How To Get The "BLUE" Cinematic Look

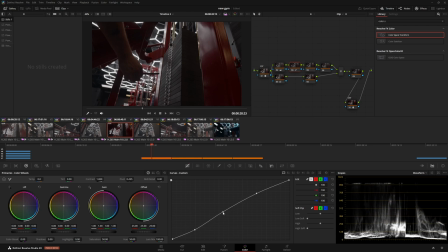And then I'll establish some contrast but well here's the beauty of it so my film a contrast video I said to use the spline curves and do this once you've done this long enough you can kind of eyeball it and there's a third point that some people don't bring up that you can
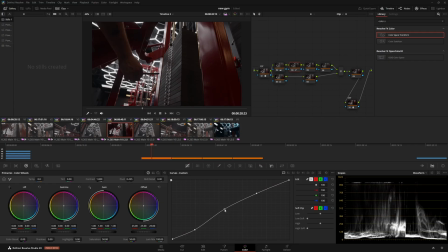add in the middle where you can just kind of bump this that brings up the mid-tones and as you can see the before and after we've made a massive adjustment that is much easier on the viewer's eyes than just defaulting this in rec 709 and leaving it as is in these three
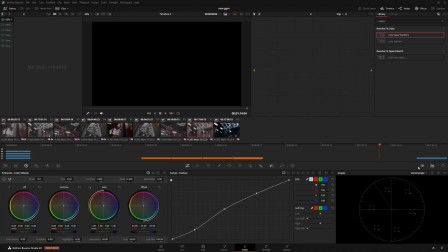nodes we've done a lot so and you can see that on our vector scope as well everything is becoming a little
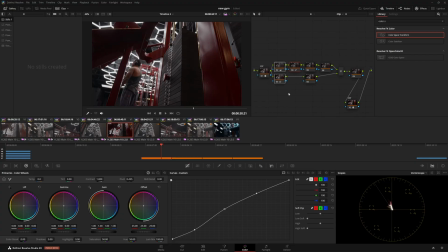bit more condensed which is what i like i prefer this like i said you guys can do whatever you want just showing you how to kind of squeeze the look out slowly so we're going to set these two nodes up here now we're going to move on to our node where most of the changes are going to end up happening now to get this look
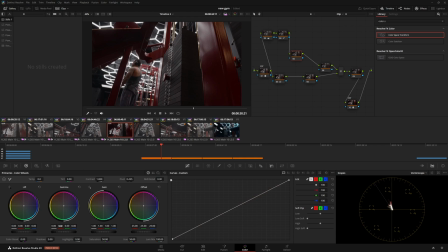usually in a more neutral scene you can just crank down on this gamma right here and crank down on red it goes towards cyan then you could crank on the green and balance for the skin tones and about right there seems good
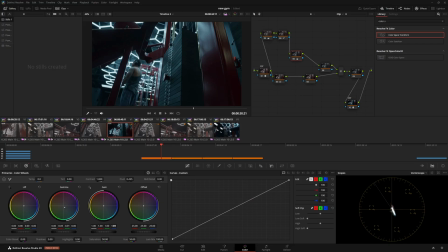and you can also go to the gain and add blue and subtract red as well if you want to push even more of that cyan in there and you can see the vector scope moving down to the bottom right
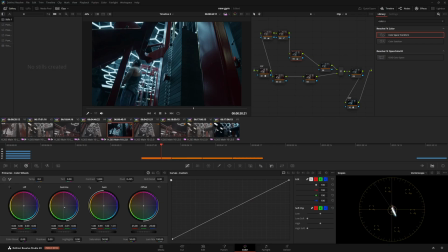if i hover over our skin tones they're still intact they're still straddling the skin tone line right there and i'll show you with a qualifier in a second on a problematic uh shot because this won't work with everything but the main thing i want to get across here is that this look is
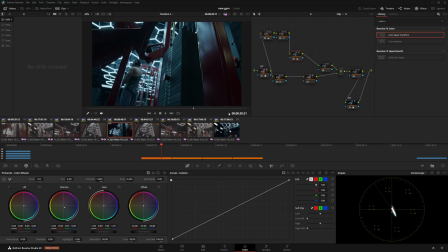just one very very simple good adjustment and then you just get an analogous cover color scheme that just looks fantastic so from here right now that we have the look dialed in and i'm just going to label these two these are the exposure
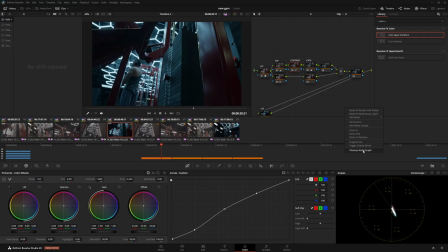this is the contrast all right cool fantastic then we're going to add my sauce to the end and I like getting an idea of what everything looks like retroactively working from this make the blur radius
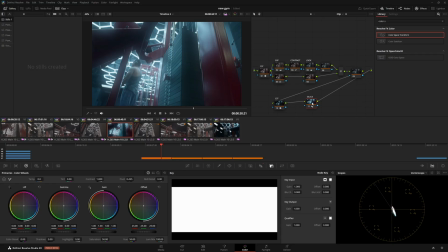four change this to screen and then bump
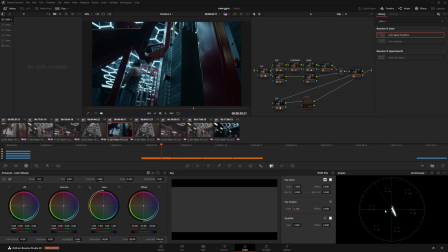this up and now you get more of like an ethereal glow we're
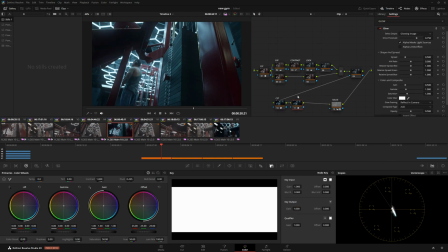gonna add a glow as well to here I'm gonna bring the spread down so that it's just coming off of the lights change this threshold and like I said in my last video you could change this to soft light if you want. That is definitely up to you. For now I'm going to leave this at normal.
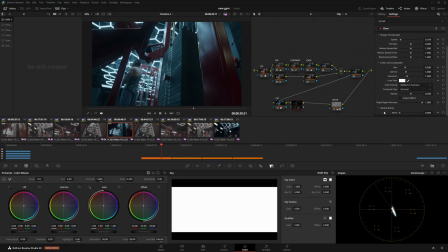I'm going to go to bright region recovery, crank that sucker up all the way and then blend this in. Why is my image darkening? Let's reset that. There we go. See that glow we're getting off the lights? That's what I want.
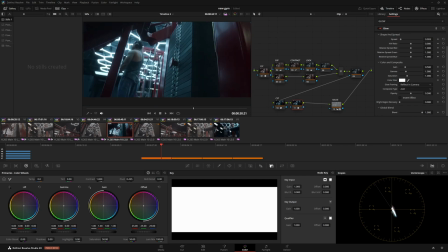I want to just isolate it to right there. Oh fun fact too if you like zooming in on your image and stuff like this, hitting Z resets it.